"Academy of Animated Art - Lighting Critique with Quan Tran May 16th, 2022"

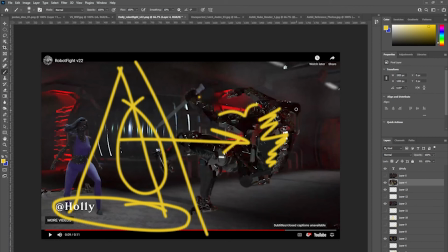[20:16]
He gets darker, and maybe it's just he's just lit by the red light from behind, and his camera side can be, darker. Get some of this red light on her.
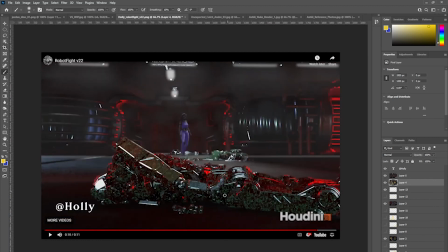[20:37]
And then at the end, there's this weird artifacting happening on the robot. Maybe you could check it out. But at the end there, he feels like he needs to kind of sit
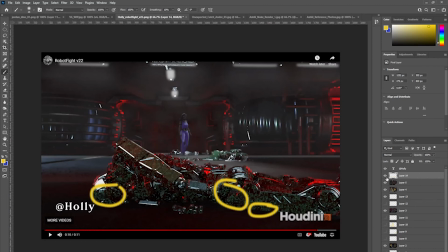[20:58]
in the environment more, because it feels like at this point he's just kind of pasted on. So maybe it's some shader work, or whether you could get some contact shadows there working a bit more.
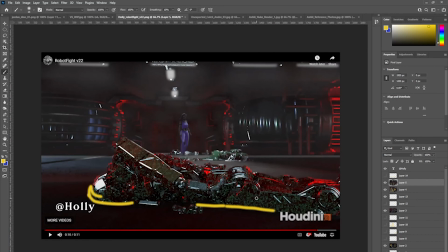[21:18]
I don't know. It's hard because it's a completely metallic, or is very metallic surface. So that might be tricky. But somehow, maybe it could be at this point, he could fall really, really dark.
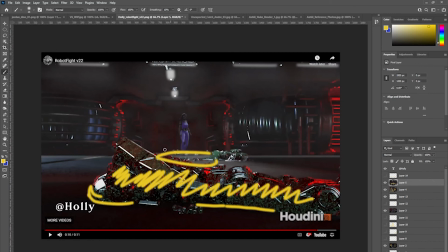[21:39]
He's out of that light, these lights here. So maybe, and the floor here feels really dark. So maybe at this point, he is just more of a silhouette, and it's just the red light that's defining him.
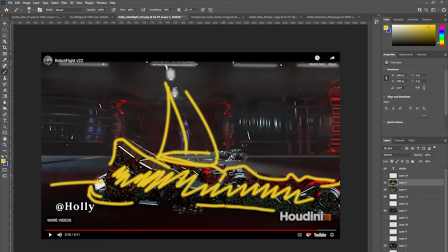[21:58]
He doesn't have any top light on him, because these reflections, they you could maybe bring them down, but they feel like they're a bit distracting.
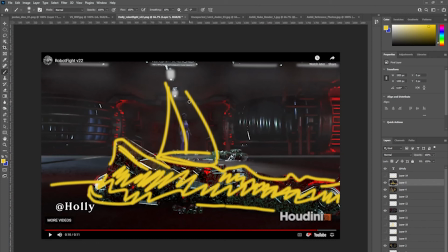[22:14]
Alrighty, but yeah, it's a good start. Cheers. Thanks.
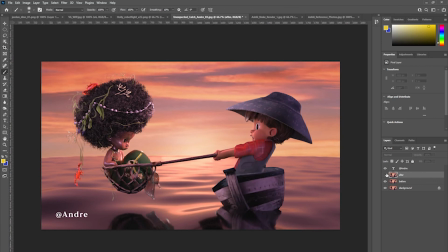[22:20]
Andre. Yes, obviously big improvement over previous iteration. I can see that you've got you brought down the camera side fill, which is always good.
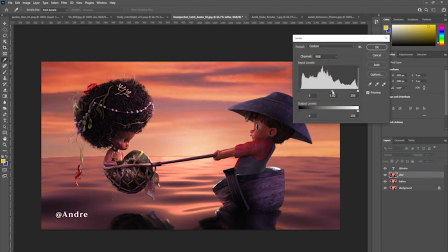[22:35]
It feels like it just needs to kind of go down by 3/4 of a stop,
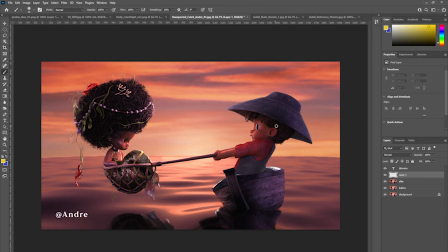[22:43]
and then maybe darken the core here. This can go down. This can go down. She can go down here.
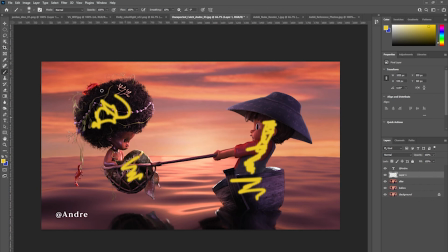[22:58]
Just a touch here. But that's the light. The light source is definitely, that's looking pretty good.
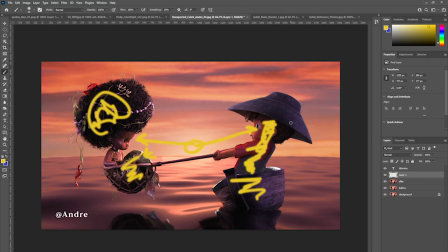[23:17]
And yeah, maybe darken the core here. Here, here, a bit here, a little bit here. But otherwise, it's looking pretty good, man.
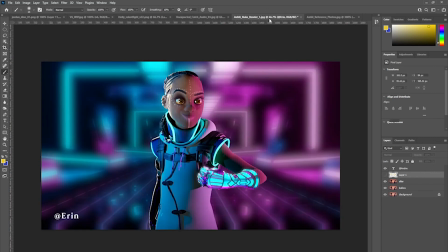[23:38]
Thank you. Erin. Yeah, so I see you've introduced this this kind of rim light here. I would add a bit of warmth. Add some warmth there.
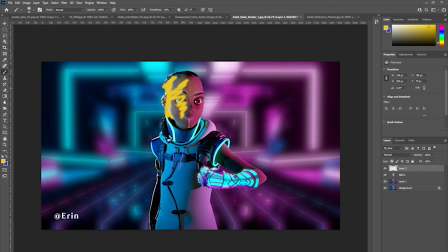[23:56]
Take down the fill on this side of her face, so that this pops more. Less fill here. Swing this
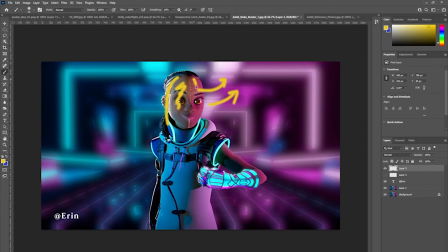[24:09]
pink light away from camera, so it's more of a rim than a kicker. Same here. Just have it come to here.